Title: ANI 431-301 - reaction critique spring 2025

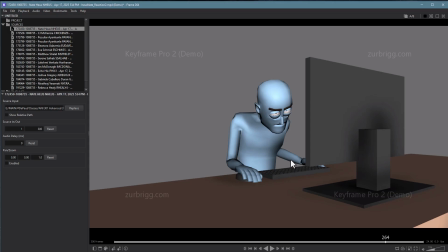28:56 I guess long story short, you have a tendency to really to draw out your movements and let them drift from one movement to the next or one pose to the next. I'd much rather you get there a little faster, do a nice follow through, and then hold it,
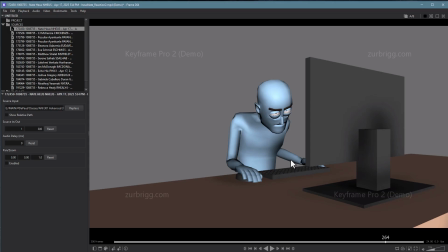29:15 or just hang out in that space a little bit before you then move to the next one again faster. It'll start to make your work sound much better, especially because like this expression is great.
The hell out of you.
This little change expression here, also great.
The hell out of you.
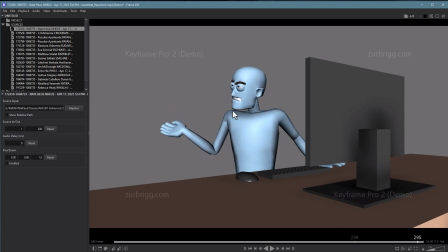29:30 Although also a little bit gooey. But then a little eye roll in there before he comes over, and it's like, what the hell, man? Like, all that stuff reads great. You got some nice movement in the hips. So you're doing all the right things. It's just that drifting between poses. Play around with trying to get there faster and hang out there for longer.
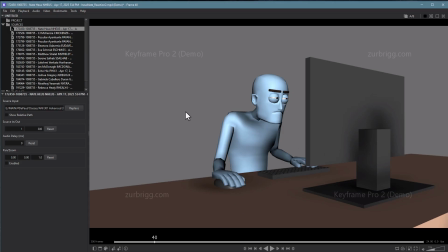29:49 Your work will start to sell much better. But overall, a good read on this one. again, my biggest thing is contextually what's happening and why did this happen here, wherever he is.
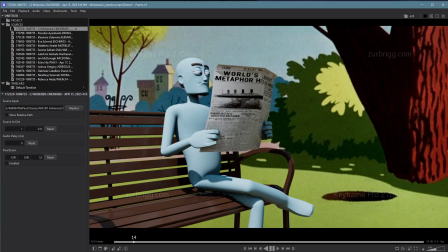30:03 Hey, CJ, you're next. Let's take a look at what we got. You are despicable.
I challenge your so-called talents.
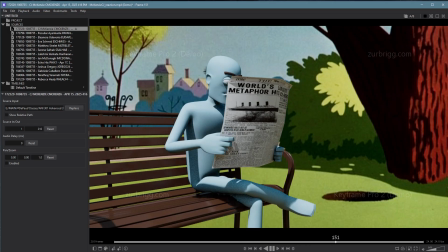30:10 I can do anything better than you. Yes, I can. Yes, I can. Yes, I can.
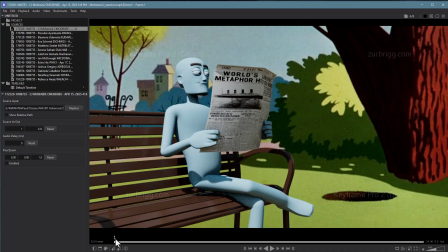30:15 All right. So first of all, love the setup here. This actually blends crazy good with this background. So I totally buy this setup, and I love that Hanna-Barbera. Oh, I guess it's more, we're looking more like Chuck Jones, aren't we?
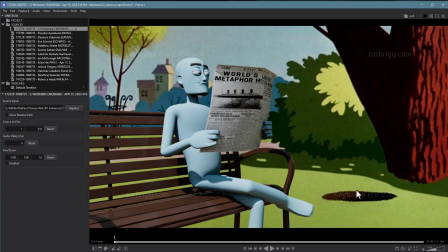30:32 Rabbit hole. Awesome. So I love that setup. Really smart, great lighting, looks really good. I do, however, I'm struggling with the setup in terms of the story you're setting up.
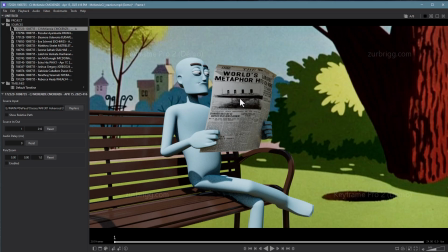30:48 So I love the idea that he's reading the paper. This is cool. But with this particular voice, Daffy Duck is upset, like really upset,
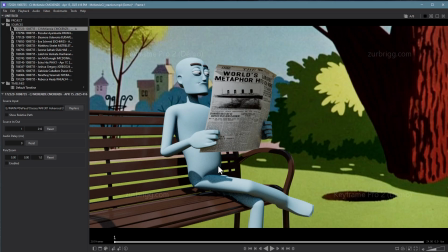31:01 and like clearly they've had some kind of interaction right before, but this guy hasn't been interacting with anybody. He is in his chill, enjoy reading the paper state. So this is pretty funny though, by the way, the actual paper.
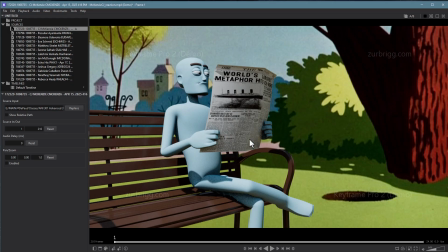31:20 So for me, I'm struggling to kind of place myself within this moment, like what was happening in the shot right before. And while that seems like that wouldn't be super important, it is, like in terms of getting your audience buy-in for the shot.
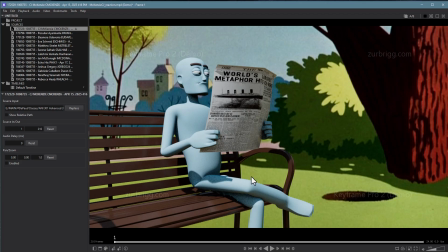31:34 And so it makes everything this character is doing not feel, it doesn't feel like it connects with the moment, despite the fact your performances are fun. So I'm struggling a bit with that,
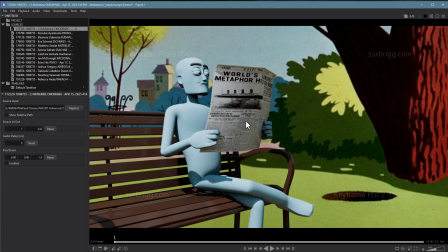31:50 despite the fact, again, the scene looks great, and I like in terms of an activity for someone to be doing, reading the paper. Your pose is really good. There is some weird shit going on here, like
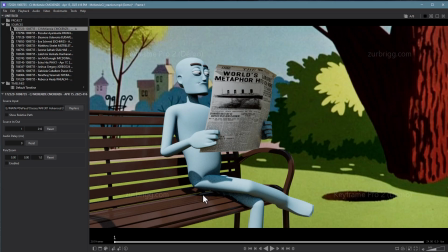32:02 his legs look good, but his butt is clearly like non-existent and hovering above the bench here. So those things feel like they shouldn't matter, but they do.
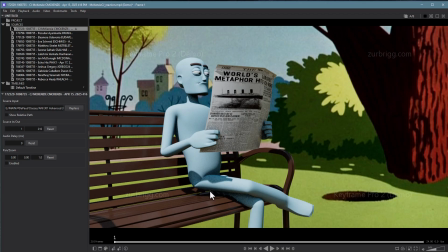32:14 I'd much prefer, like, if you can't get a pose that looks good, or if the rig is working against you, which it is here, maybe choose a different pose, even though I like this setup. You might be able to do like the pull the knee out a little bit and drop it to get his butt to touch the ground, or touch the bench again.
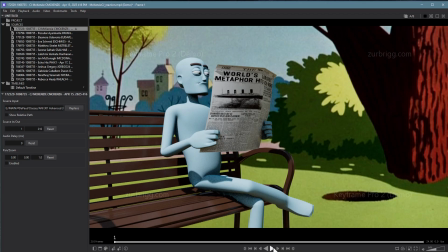32:32 But something has to happen there. That's a little bit awkward. In terms of the gestures, you are despicable.
I challenge you.
I like the sort of like casual, I'm not really quite listening to you thing. It's pretty funny.
So-called talent. I can do anything better.
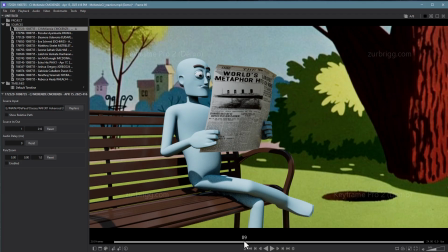32:51 This gesture I really like.
Talent. I can.
In terms of the idea and the expression, like, geez, dude, get off of it. But it feels really stiff.
I can do it.